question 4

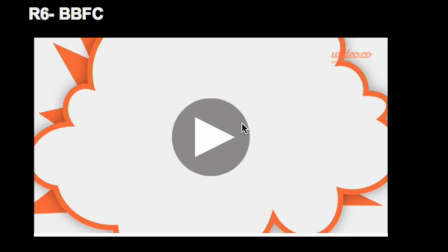(0:13)
I used a technology called Video, which allows me to talk about BBFC. So just show you how I did it.
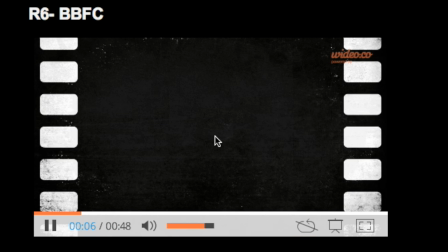(0:26)
This keeps the audience engaged, and the use of music doesn't make it boring for them.
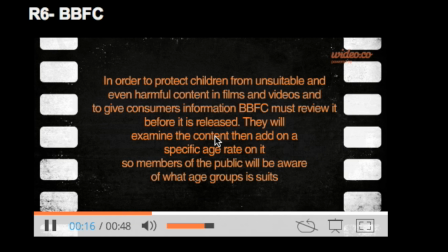(0:35)
I use lots of like all types of sort of backgrounds to keep the audience interested.
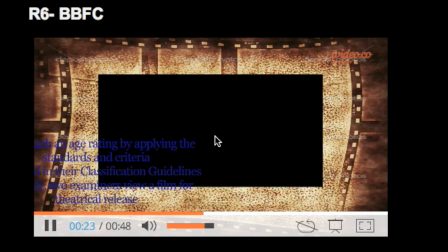And I use effects for the font to come onto the screen, so it doesn't make it boring, and it makes it more appealing to my audience.
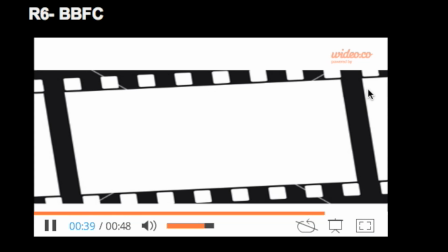(1:01)
So this was my research based on BBFC.
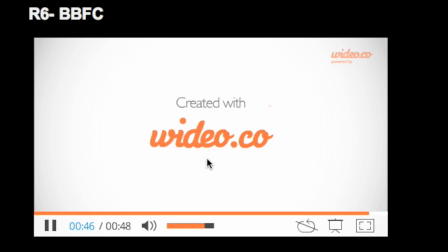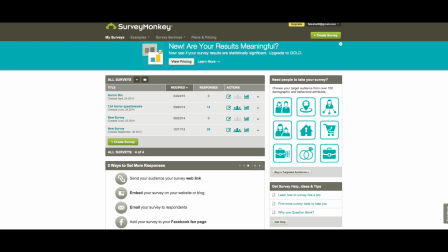(1:13)
So we used SurveyMonkey. So we create survey, and then we can give it a name.
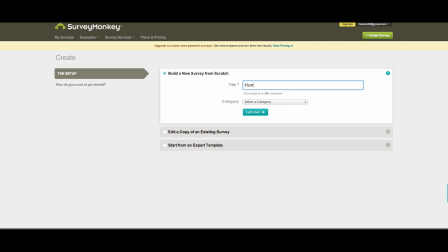(1:24)
So horror research, and then we were able to just pick a category and then go.
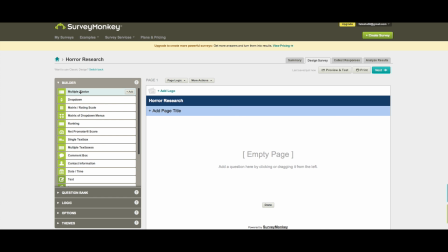(1:36)
So this allowed us to do a multiple choice option, drop down option, matrix option,
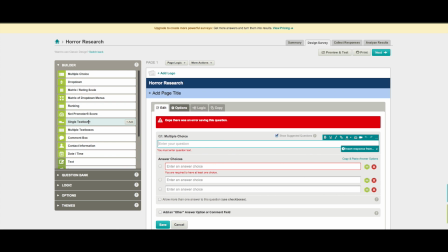(1:42)
ranking, single text box, comment box, all sorts of ways to get answers from people.
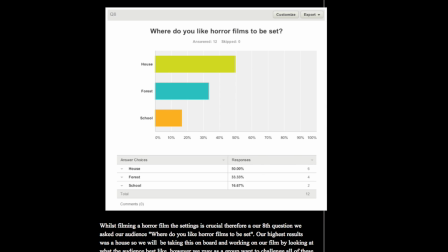(1:54)
We used SurveyMonkey, where we asked our audience a few questions based on horror films. So here you can see we asked them where do they like it to be set, and like the data we've got here helped us when we
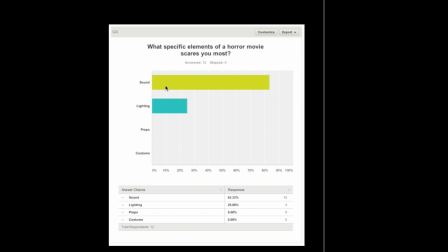(2:13)
were creating our own script, and it gave us ideas. So as you can see, like the specific elements they liked was sound. Henceforth, we used a lot of sound throughout the whole film to fulfill our audience's needs.
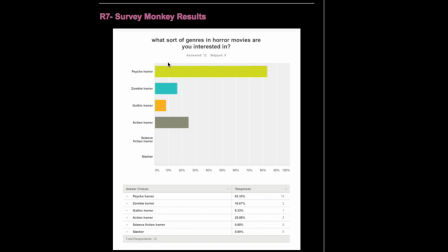(2:30)
We also asked what genres they're into. So you can see psycho horror was like the most, and then we had zombie horror, and then we had action horror and all of that. So our film was based on psycho horror due to the data.
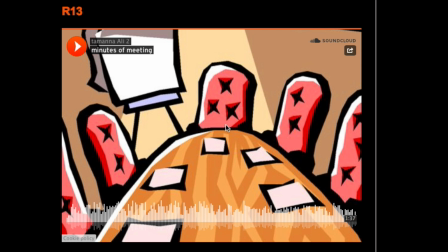(2:44)
To import our meetings, so we used a dictaphone to do this, and then we imported it into SoundCloud, and then we just had a meeting about who's going to do what and by which specific dates,
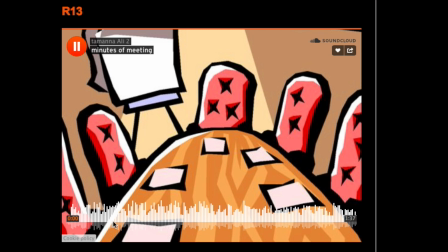(2:58)
and you can hear a bit of it.
Okay, I'm going to be doing an observation by 15.
And then we all took turns to talk over each other.
15, or above 15, above 12, yeah.
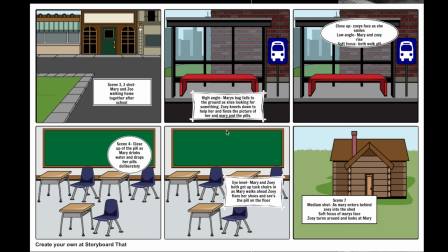(3:20)
So I used storyboard that to make my storyboard. At the time, I was going to film scene 3 and 4 and part of scene 7, because me and my group, we took turns to film.
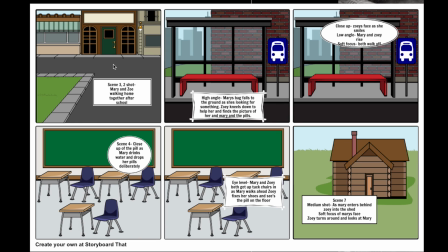(3:36)
So as you can see, I used pictures and I used font. So this was the scene where they were on the home together, and then this was the bus stop scene, and then we had the classroom scene here, and then we had the next scene, and then the shed scene. This was an effective tool for me to use because I was able to
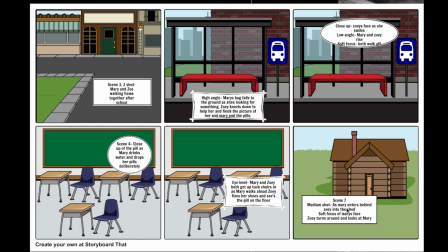(3:57)
use pictures that matched my script, as well as I was able to explain with the little text box here.
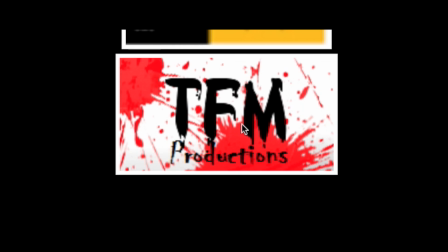(4:05)
As part of my planning stages, I used Logo Maker to create a logo, which is TFM, which stands for me and my group's initials.